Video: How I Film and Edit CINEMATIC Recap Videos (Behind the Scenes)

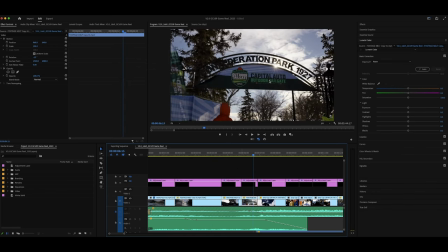We have another sunrise from in the stadium and then we have one over the tailgate area to kind of show like inside the stadium, outside the stadium, tailgate in the morning when we're starting the video. Then we kind of roll into a bunch of fan shots here. I really want to make point of putting impactful commentary under the start of the video to really set the stage not just with visuals and when you have to listen to this without the commentary it doesn't really make a whole lot of sense it's not very engaging but I found that once I grabbed that little commentary bit of the commentator talking about the CFL arriving in Canada's heartland for the championship the whole thing kind of pieced together and it gave me a lot of structure to work with to put the edit in a good order then we have more stadium shots I thought that this
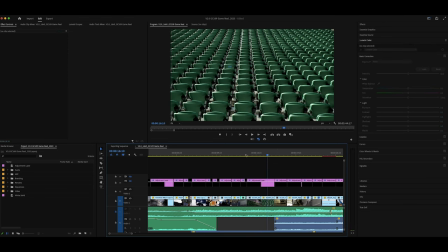shot was really interesting this is one that my boss got I just love like the symmetry in it. He also got this one at the purple windows,
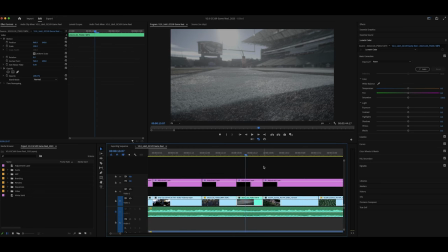which I thought was very cool and then I kind of like grabbed this one here just to kind of You know play into the whole sunrise sunflare type of thing. I also like the low perspective With a gimbal that you get when you move close to grass and makes everything seem like fast and cool and it creates a clear foreground and background when you shoot on a wide lens on a gimbal low to the ground and either like push forward and move
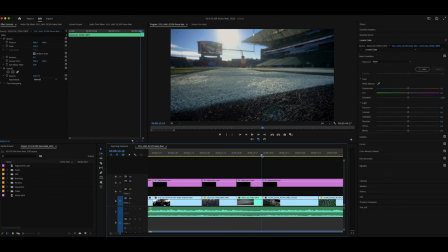to the side so I have a lot of those shots kind of just like mixed into most of the videos I did this week but I wanted to make sure I got one in here and I think this is a really nice one
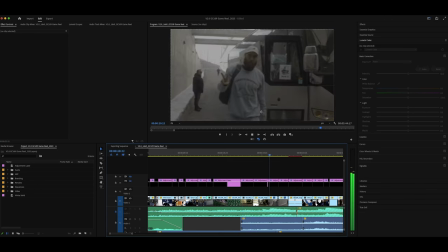and then we just filmed both teams arriving as we had outlined on the storyboard so we have Toronto arriving here
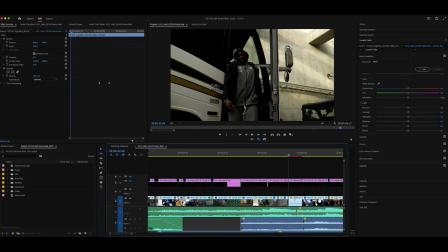and myself and my boss shot these shots so he was standing right here by the door you can see him. Right over there filming guys walking out and then I have the Sony 20mm and my a7400 gimbal and I'm filming guys walk out like this.
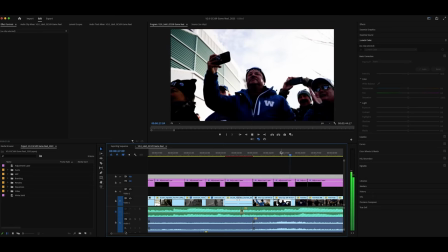And then we had the other guy who was working with us right here filming all the Winnipeg stuff and he got walkout shots of them. Now I think his shots were a lot better than what my boss and I got because they were walking out like in the sunlight and it was just like really well lit and there was lots of space whereas the Toronto Argos who we were filming were literally walking out of like a loading dock that was super loud and not very bright and kind of looked ugly from those angles which is really disappointing but like
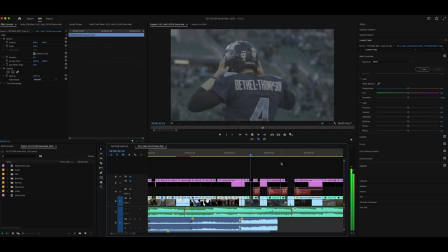we got through that segment so I was kind of fine with it then we filmed warm-ups and honestly not too much to capture during warm-ups you just kind of want to get close-ups of players like anything that shows emotion of guys like preparing looking very intense, contemplating the events that are to come.
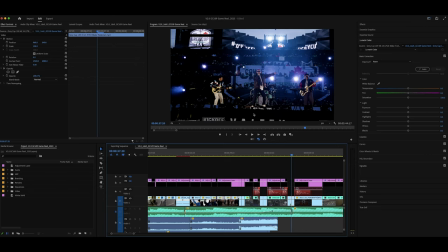That's all good. There was a little like concert, I guess, before the game kicked off. So just got a couple shots of that since it's kind of something that we should throw in. And then I moved into the trophy arrival.
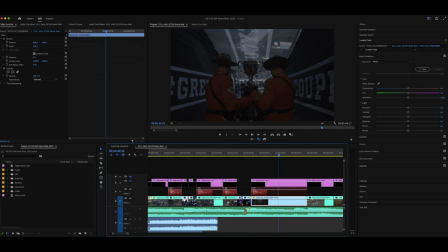So I got this shot in the tunnel of Mounties walking out, bringing the trophy to the stadium, which I thought was just perfect. I really like this shot, mostly because of the symmetry, I think. You can see it says grey cup or coupe because it's coupe clé en français
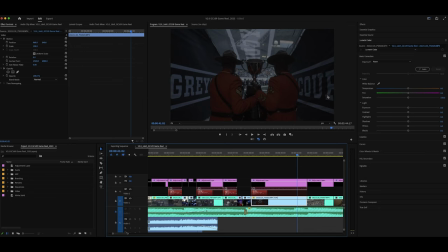but it says grey cup right here and there's the grey cup right in the middle and then you have one Mountie on either side holding the cup walking out to a packed crowd it's such a good shot I'm
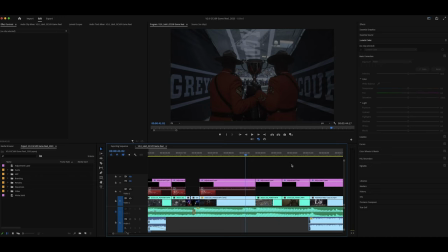really happy with this one and like these are kind of the types of shots I was hoping for when I wanted to get the trophy arrival
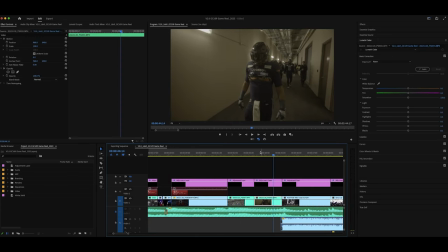and the one shot to show that the crowd is very full and then we have our tunnel shots again I don't think the tunnel looks super great but the wide-angle gimbal shots just kind of were enough and I was able to get what I needed then we kind of got into player intros I want to talk about how we actually set up to film the teams running out and what like the strategy was to make sure that no matter what we got all the coverage that we needed so there were three of us working this We had one person stay at this angle on the front here.
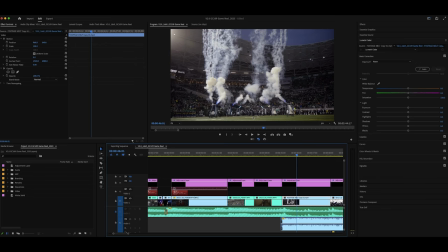And their job was just to like get a wide shot of the team running out.